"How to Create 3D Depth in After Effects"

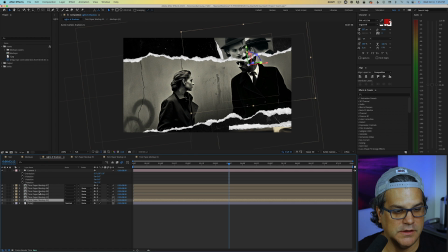We're double click, make 3D, double click, 3D, double click, 3D, double click, 3D,
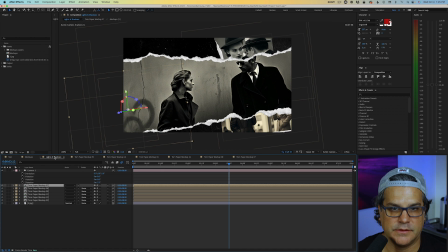and double click, 3D. And you can see now all the photos are rotated and they're reacting to the camera. So let's go ahead and just close these precomps so we have less here on our timeline to look at. And next, what we're gonna do here is I'm gonna go back to the beginning of my timeline and I'm gonna hit P for position on the camera.
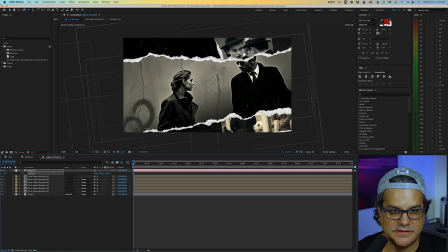I'm gonna set a keyframe and I'm gonna hit C to bring up my camera tools.
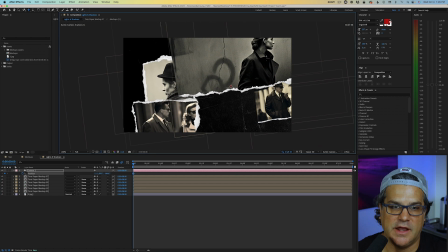And this tool here is a pan tool, so I can move this and I can go back here and I can set kind of a start point, which I like.
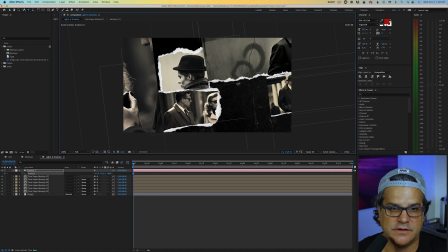Something like this.
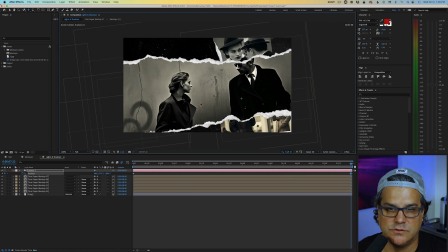And then I'll go to the end of the timeline and I'll use my same camera tool and just drag somewhere up in here.
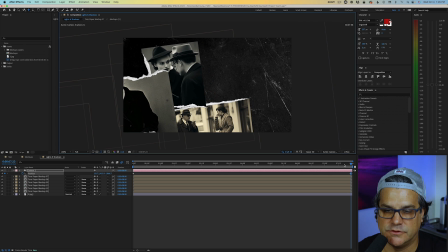Looks great.
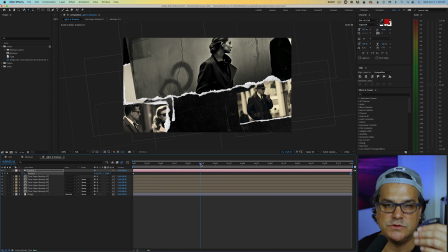So now we have a nice simple movement across, and you can see we're already getting some depth because we took the time to layer these pre-comps in 3D space and After Effects.
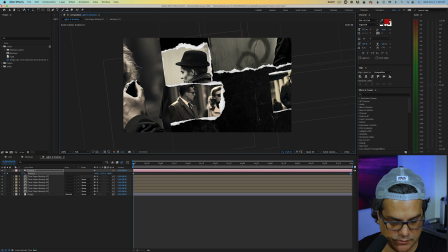Now, immediately this foreground one that we see here is distracting.
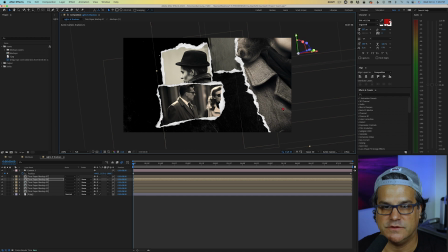It's just too big. It's in our face. So let's actually scoot this one. I like this left edge better.
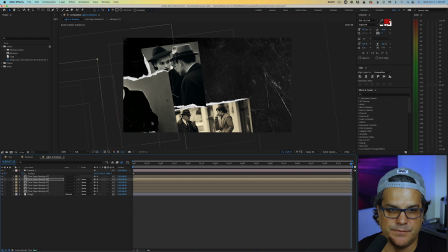So let's go to the end of our timeline here and let's bring it. Actually, we don't want to move that one. So let's go ahead and lock that one. And let's find this element here and let's just bring it across.
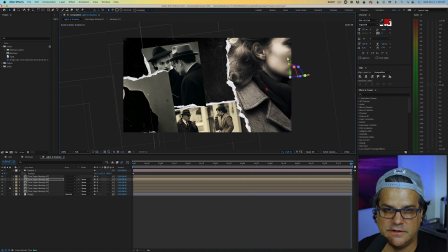And I want to see this left edge. So that looks nice, something like that. And maybe scale it down a bit.
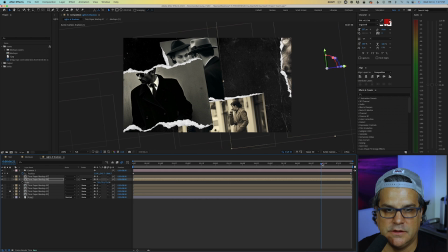Doesn't need to be so big and in our face. That looks nice. Now let's go ahead and lock that one as well.
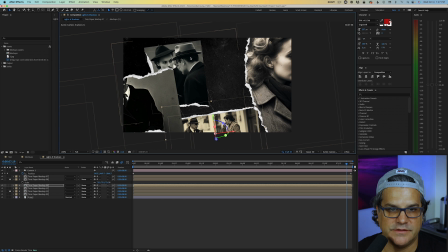And let's just position this one maybe a little down, take this one, move it.
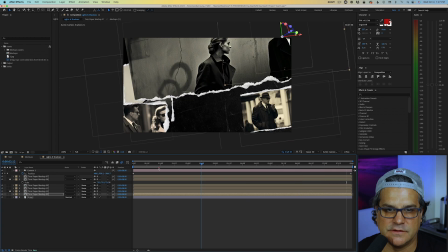I kind of like them to overlap a little bit. Looks nice. Go here to the beginning and we'll do the same thing.
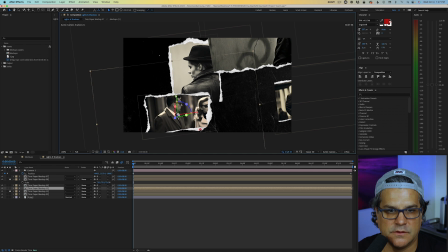We'll move this one down and kind of move this one, you know, something.
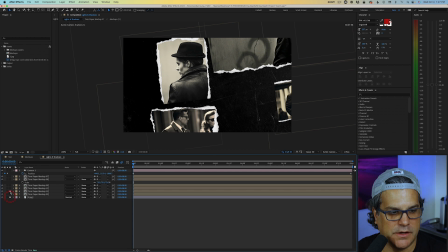Like I said, it doesn't have to be perfect. Let's lock that background and let's take this one and maybe bring it down a bit.
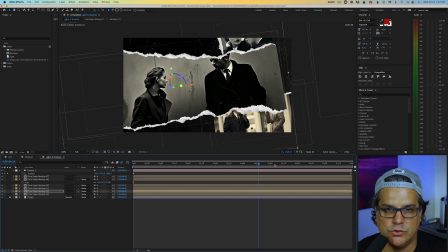And then we'll just kind of move through our timeline again. It's looking pretty cool.
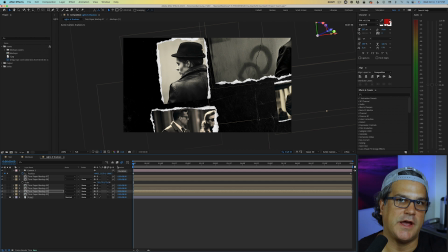It's got some interesting depth to it. Now, I should mention that I was inspired to create this piece because I saw something on Pinterest. And if you're not following Motion Science on Pinterest, definitely do. There's a lot of great inspiration boards there for you to look at. But this piece had this red string that went across.
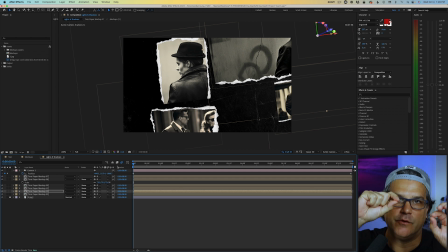It was almost like it was on a push board, and the red string was connecting each of these photographs like it was an investigation. And that's what I wanted to kind of emulate here. And it also gave it some more additional depth by having a string kind of going across the scene. So I have a string that I again pulled in from a stock site.
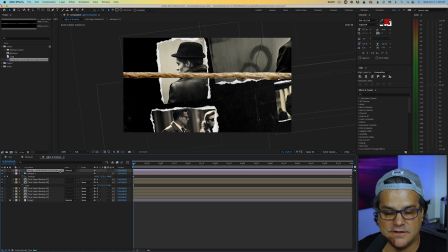Pretty boring at this point, but we can tint this to make it red and, you know, more moody and a little bit more interesting.
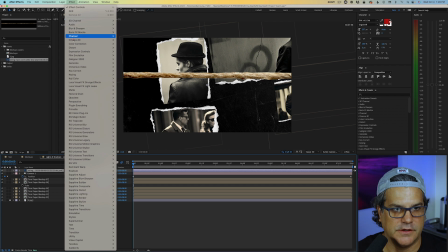So let's go ahead and do that. We're going to go up to Effect, Color Correction, and we're going to use Tint.
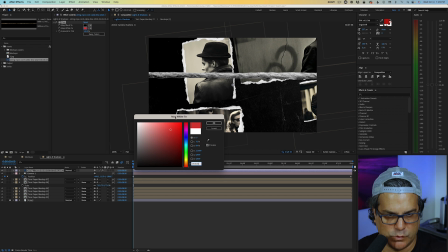And we're going to map white to this red color that I found right here, which is really nice.
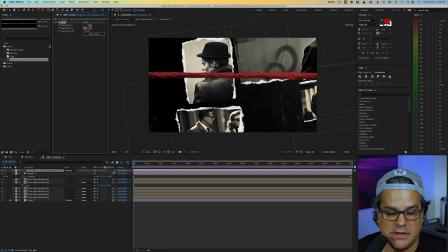So now I'm going to make this layer 3D and it disappears on us. And we need to bring this forward in Z space. We'll go back to our two views here and you can see that.
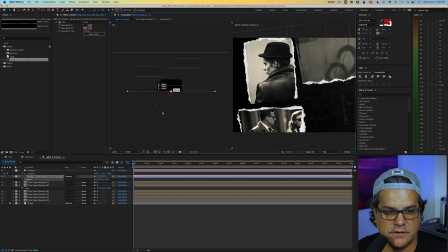And we'll bring it forward, oh, about, let's make it negative 500. I like to use even numbers when positioning things in 3D space and After Effects.
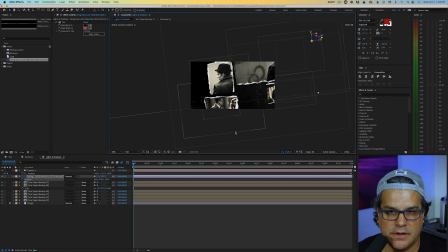It just keeps things simpler for me. And again, it's missing here. So where is it at? Let's just bring it down. There it is right there. And it's really big. So let's go ahead and scale this down. Maybe something like 30.
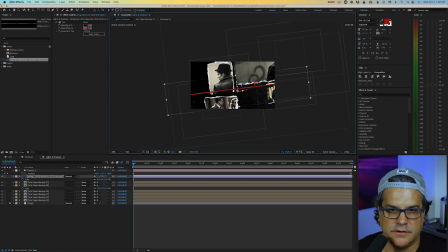And then what I'm going to do here is just bring this in and position it, rotate it, hit R for rotation, and kind of just play around
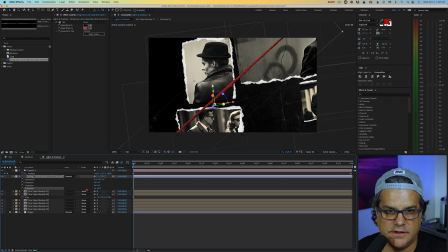with positioning here. And again, this can be kind of tedious,